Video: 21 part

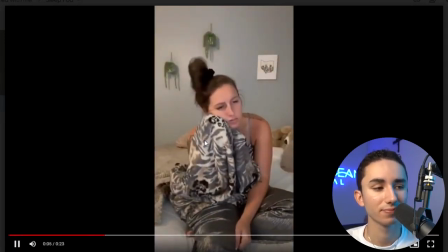(16:24) Ready to say goodbye to sleepless nights? If so, you need this sleep pod.
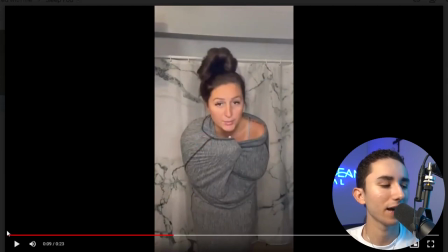(16:30)
Oof. Editing, a little rough. I would say, again, this was in the beginning for sure.
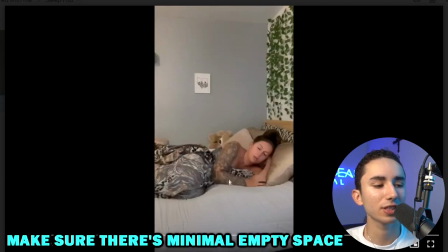(16:35)
So how would I improve this? I would say the hook. Definitely, she needs to be more in frame. There's so much empty space. So again, needs to be a little more zoomed in. And let's read this hook, and let's hear it.
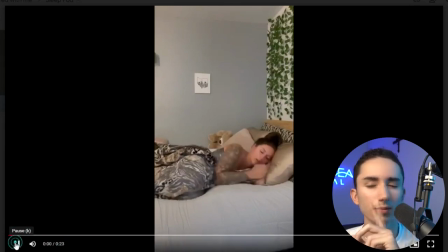(16:46)
Let's really get our ears on.
Are you tired of tossing and turning at night?
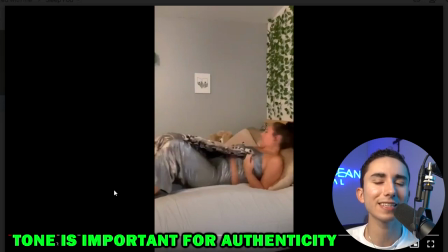(16:50)
I would say the tonality feels a little off. I would say it could be a little jollier, although it is talking about a problem. So like, hey, are you struggling with tossing and turning at night? It just sounds a little more friendly, a little more authentic. This one feels scripty, and that's a feeling you're going to get with a lot of UGC creators.
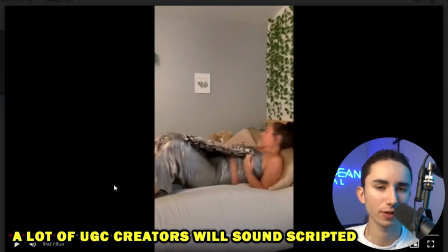(17:08)
When you're determining if you want to work with an influencer for the long term, a lot of times that's a big thing. Does it feel like they're reading off a script, or are they really making this their own?
The material is so soft and comfortable.
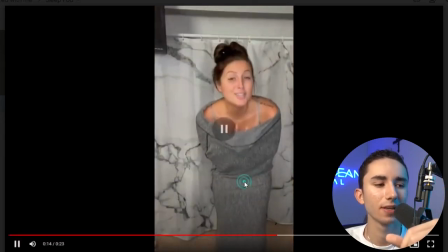(17:20) It's like a weighted blanket, but better.
I would say that was probably her best line right there, where she's looking around.
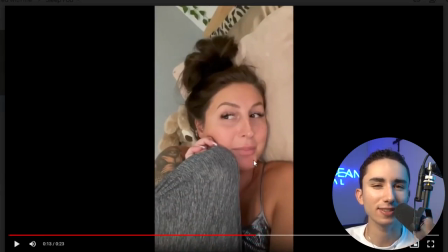(17:26)
It looks authentic. It looks like she's got some sort of secret going on.
It's like a weighted blanket, but better.
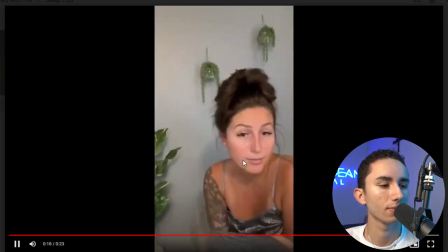(17:31) It's also super thin and has this cooling effect, which is great for the summer. I'm finally going to get some well-needed rest, but the link is in the bio.
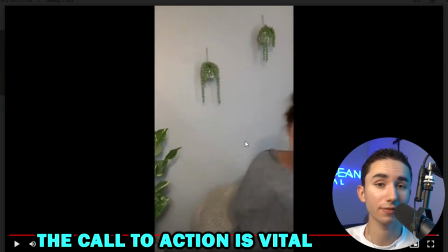(17:40)
I would say that call to action was also really good. It felt very authentic. It didn't feel super forced or fake. So there were some good elements and there were some bad elements. The hook could be better. I would say in general, the lighting could have been a little better.
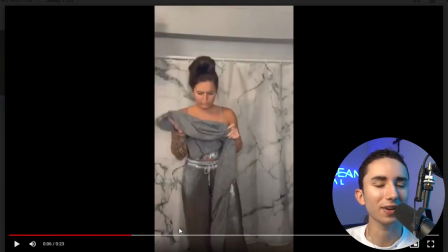(17:52)
It feels a little, I don't know, gray and dark. It doesn't feel super TikTok-y, but it's nice that it's vertical. She picked some pretty good music. The voiceover didn't seem that bad.
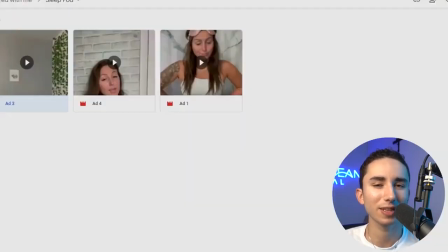(18:01)
I think there was a little bit of hiccups of sorts with some of the lines, but let's see what other ads we got here for this exact product.
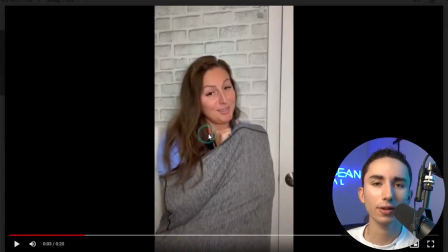(18:08) 3 reasons why I love my sleep pod over my weighted blanket.
And another thing, and this is something we work with our influencers, but we do have editors on our team.
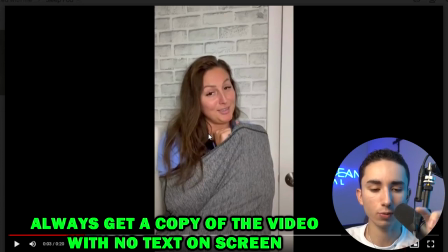(18:15)
I would recommend when you're getting content from UGC creators to get 2 types of files. One, where they don't put any text on screen so that you can edit it and put whatever words you want.
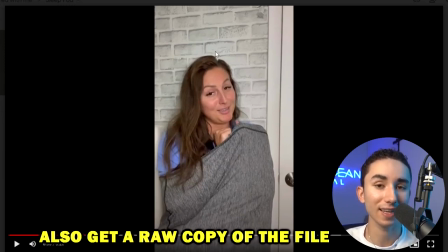(18:24)
And 2, have a version where they are putting the lines of text in the actual ad so that it stands out, because this ad might not stand out without text. In fact, I would never recommend really using or testing an ad without having text on screen, because a lot of users on TikTok do not have their volume on.
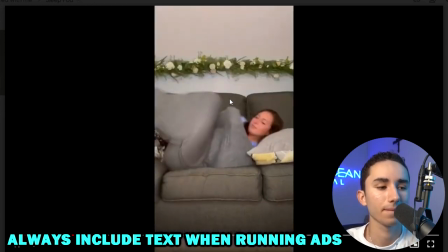(18:39)
So you should have text just in case for those people.
This thing hugs your whole entire body, so it's helped with my anxiety so much.
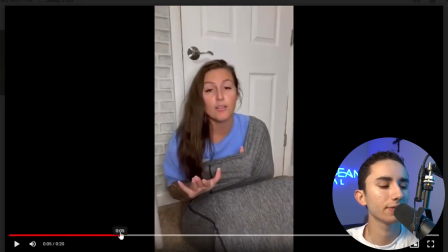(18:45) I personally love.
So it's weird. I would say the volume difference between that clip and the next one is very, very noticeable.
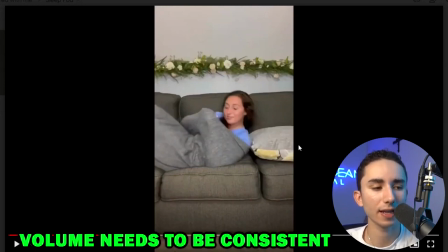(18:52)
So that's something that we would have to work on with the influencer, telling them that, hey, the voiceover needs to be consistent. It can't have an amazing tonality up here and then down here in the next clip. It just feels a little weird.
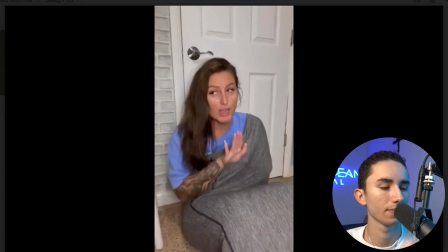(19:04) Entire body, so it's helped with my anxiety so much. I personally love the material, and it's so thin that it'll keep you cool during the summer.
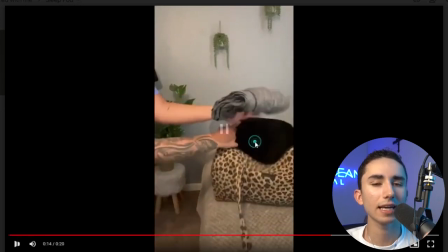(19:12) It's also so easy to travel with.
That cut, I would say, was a little rough. There was a little bit of space.
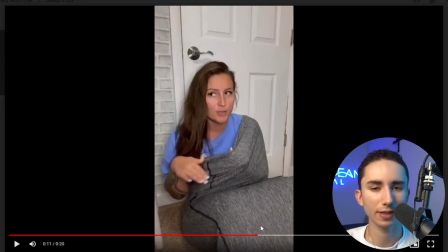(19:16)
It didn't flow, and there's a certain flow that really good creators have where it's just like bang, bang, bang with each clip.
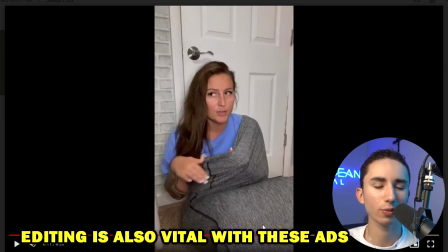(19:23)
And then there's some where the editing, you can tell when they're a little more raw, and personally, that's the creators I like to work with. I know I can train them and really get them good. So personally, you're gonna have to work out the little kinks. So again, let's review this. There was a little bit of a kink between this clip ending and the next clip starting.
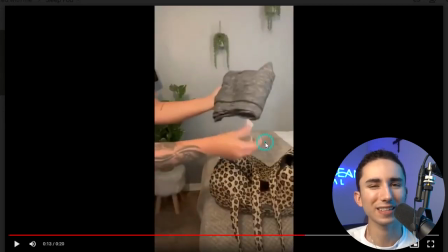(19:40) Keep you cool during the summer.
It's also Yeah, there was like an extra second there, and it's got to flow with TikTok. It's got to be continuous.
So let's see the rest though. so easy to travel with, so I can take it with me on the go.
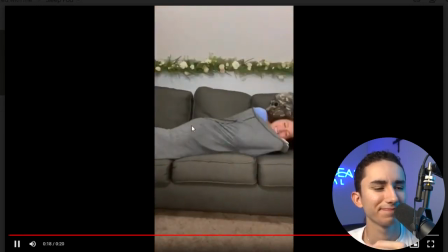(19:50) Now I know you all want to try this, so I linked it in the bio. Call to actions are good.
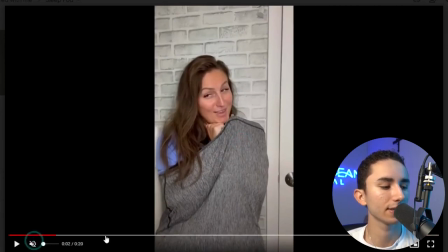(19:55)
The clip usage, let's actually see real quick. So we got different clips. Her on the couch.
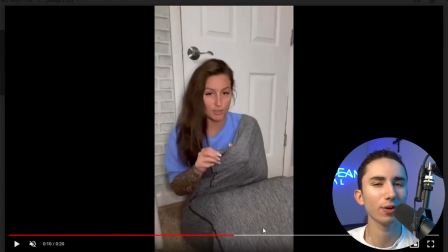(20:00)
I would say her in the bed makes sense. Her on the floor. Very interesting choice.
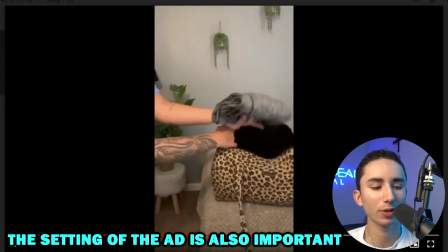(20:05)
I would say I would not have done that. Okay, portable. It's a good angle. Makes sense. Her showing a bag.
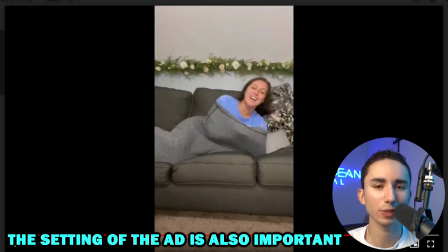(20:09)
But yeah, I would have liked to see her on a bed, and that's probably something I should have put in the notes that, hey, for this exact scene.
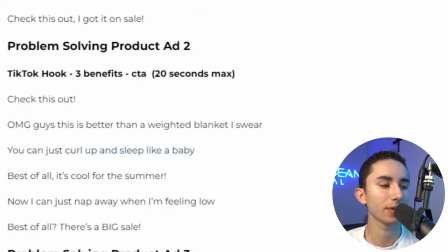(20:15)
So let's actually go to our script here. So let's say you can just curl up and sleep like a baby. That would make sense in bed, like zoomed in on her face in bed. And she's literally saying that like maybe in a sleepy voice, like you can just curl up and sleep like a baby. So there's ways on both sides of things where we could have helped out the influencer a little more. And when you are the brand owner, you got to take responsibility. I know for me, when I'm working with my influencer team, we have to take responsibility. If their ads are not up to par, then it's usually just because of a lack of training and feedback. So again, with that, it could have been a little better. And I actually want to show you another one where I felt like the ads were definitely not up to par.
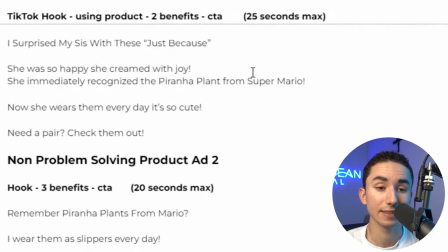(20:47)
So these Super Mario slippers, and again, test this at the risk of your own wallet and money. What I'm trying to say is basically this is not going to be a winner for you. But we did test this a few months ago with this influencer.
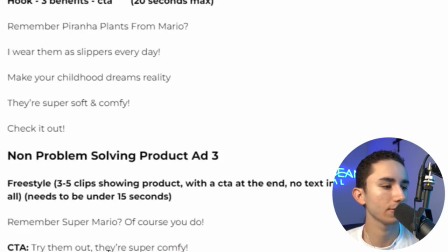(20:58)
I don't even think they're working with us anymore. So let's get into the scripts that we have here. I surprised my sis with these just because.
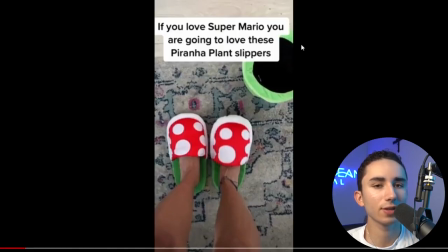(21:04)
And then we got Remember Super Mario. Of course you do. There's a lot of different angles here. So let's see. We got If You Love Super Mario, you're going to love these Piranha Plant slippers.
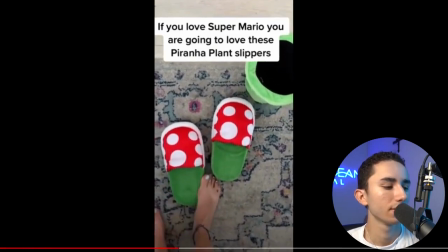(21:12) To love these Piranha Plant slippers.
Doing the text-to-speech, which is perfectly fine.
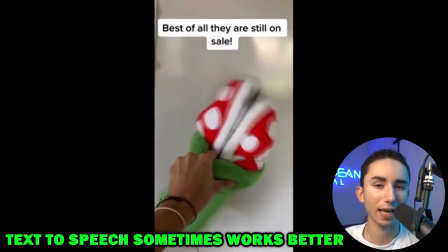(21:17)
In some cases, we actually do have our UGC creators don't say anything with the narration. Sometimes we just do text-to-speech.
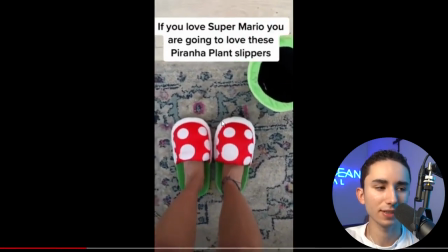(21:22)
And with a product like this that is a non-problem solver, it's supposed to just look cool, there's got to be a lot of clips.
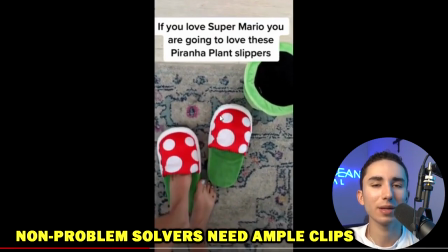(21:28)
If it's an 11-second ad like this one right here, I would say there's got to be 5-6 clips in that 11 seconds.
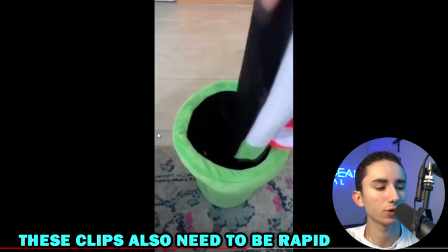(21:33)
It's got to be fast. And with this, we got 2, 3, 4.
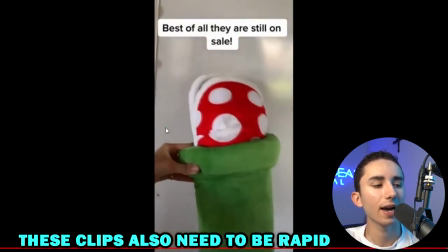(21:38)
It's not bad. 5 clips. I would say, though, it could actually do a lot more.
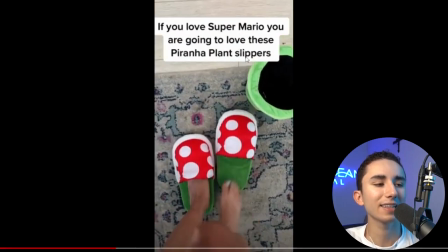(21:43)
Like, okay, we got 3 seconds of the feet. I think you can still have, if you love Super Mario, you're going to love these Piranha Plant slippers. Like, obviously, have it read out the whole text, which is probably going to be 3 seconds. But with that, you can show 3 different usage of this and have it in different backgrounds.
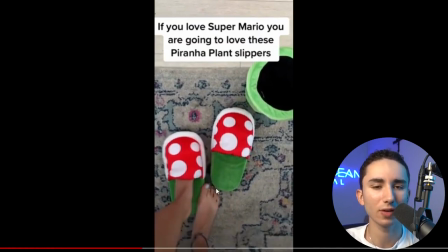(21:58)
Have it with you wearing outside. Have a full body shot of the whole influencer, not just clips of your feet out and exposed.
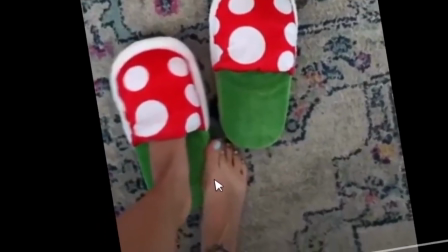(22:04)
I mean, geez Louise, you could sell that video for 20 grand a month on onlyfeet.com. So you guys better give me a like on this video because, I mean, that is 20 grand worth of OnlyFans right there.
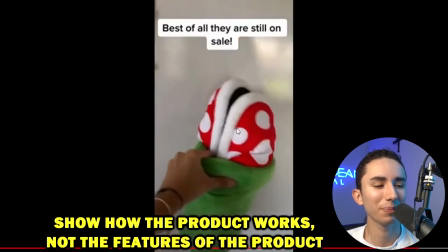(22:13)
But we get to the rest of the video and obviously putting it into the pot, showing it in the pot. I don't think those clips are very good.
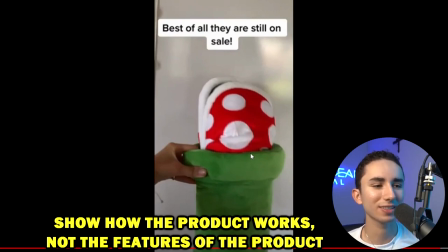(22:19)
I don't think that makes a lot of sense. I would say if you're trying to sell a slipper, show yourself wearing the slipper.
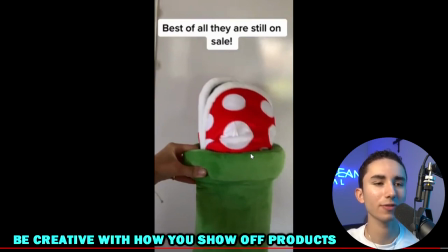(22:24)
Show it in different areas. Show yourself walking. Show yourself skipping. Show yourself happy. Show yourself, I don't know, around your dogs or around your family. Like, there can be a lot of interesting ways you show it off.
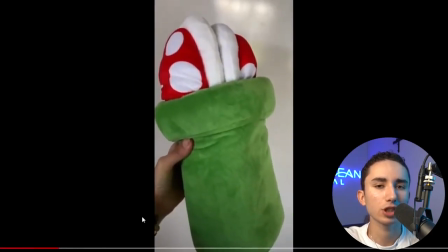(22:34)
And then with this influencer, I think the problem I had with her is she used the same clips again from each ad.
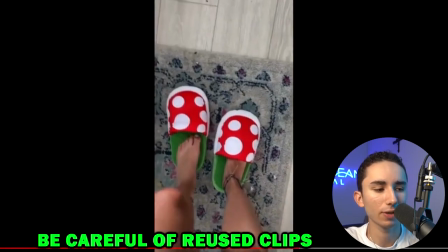(22:41)
So all the ads felt very similar. So now we're putting on, oh my gosh, money shot.
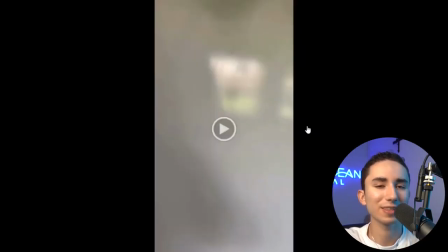(22:46)
Am I right, fellas? But yeah, I mean, it just feels a little lackluster. I feel like there's much better ways you can do the slipper angle that really catches people's attention.
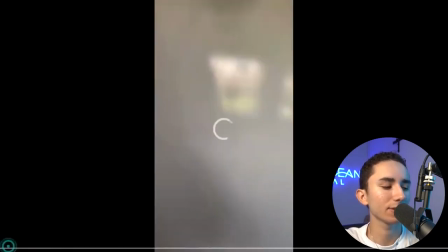(22:54)
So I would say here, let's see what the hook is, because the hook is going to be very, very important.
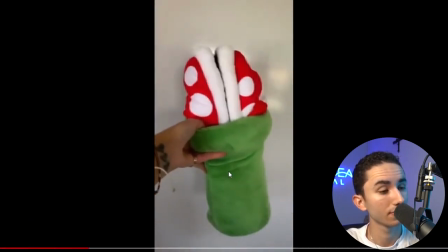(22:58)
Let's see.
If you were anything like me, you grew up playing Super Mario.
I would say that's a pretty good hook.
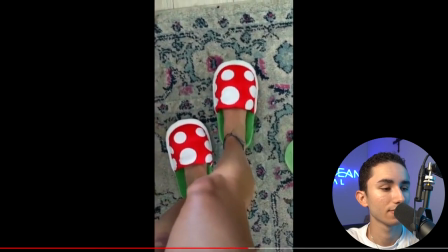(23:04) Found these Piranha Plant slippers and they are so comfortable, so cute, and I wear them every day.
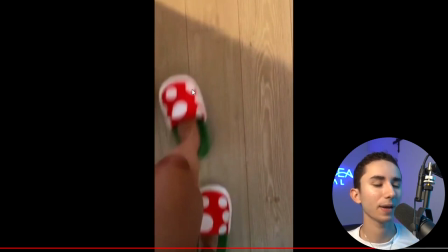(23:11)
Good walking shot. Again, that would love a full body look of like how this pairs with an outfit or something, and I think this ad actually would really work. Now, what are the main reasons why a UGC ad that you ordered did not end up being good? Well, I would say it starts a lot of times with not giving enough information to the influencer. So on your part, you have to make it as easy as possible by giving them an exact script, word for word, of what you want the influencer to say. You can obviously add another layer to that by saying, hey, for this line, this is the scene you need to film, and then obviously give them ad inspiration, because a lot of bad ads will just have no script, they'll have no really good hook, bad benefits, and this lack of direction really leads to a bad ad. But when it comes to the influencer, what can the influencer themselves do to make a bad ad? It really boils down to 2 things. Lack of enthusiasm and just doing boring clips, not showing off the product in the best possible light, just doing the bare minimum, and a lot of times reusing clips from one ad to the next ad.
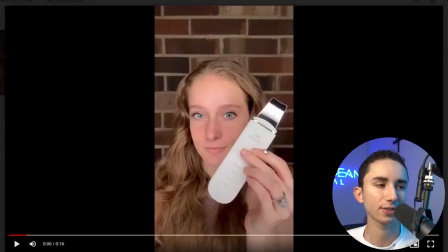(24:08)
So when we reviewed this ad right here for this skin scrubber, I have given the exact script to this influencer. They had the exact words, and I actually believe because I gave the exact script to this influencer, it ended up being their downfall, because they really sound like they're reading off a script.
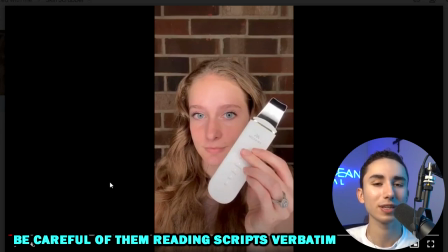(24:23)
So let's just see real quick. And I don't want to bash this influencer. Again, she's working on her craft, and we're actually still working with this person. She's gotten a lot better. But this was the first product we ever sent out to her.
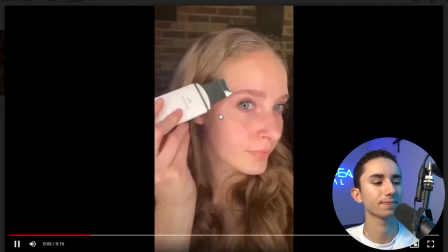(24:32) So let's just see what she came back with. To double the effects of your skincare routine, use this skin scrubber for 3 to 5 minutes a day and get glowing skin.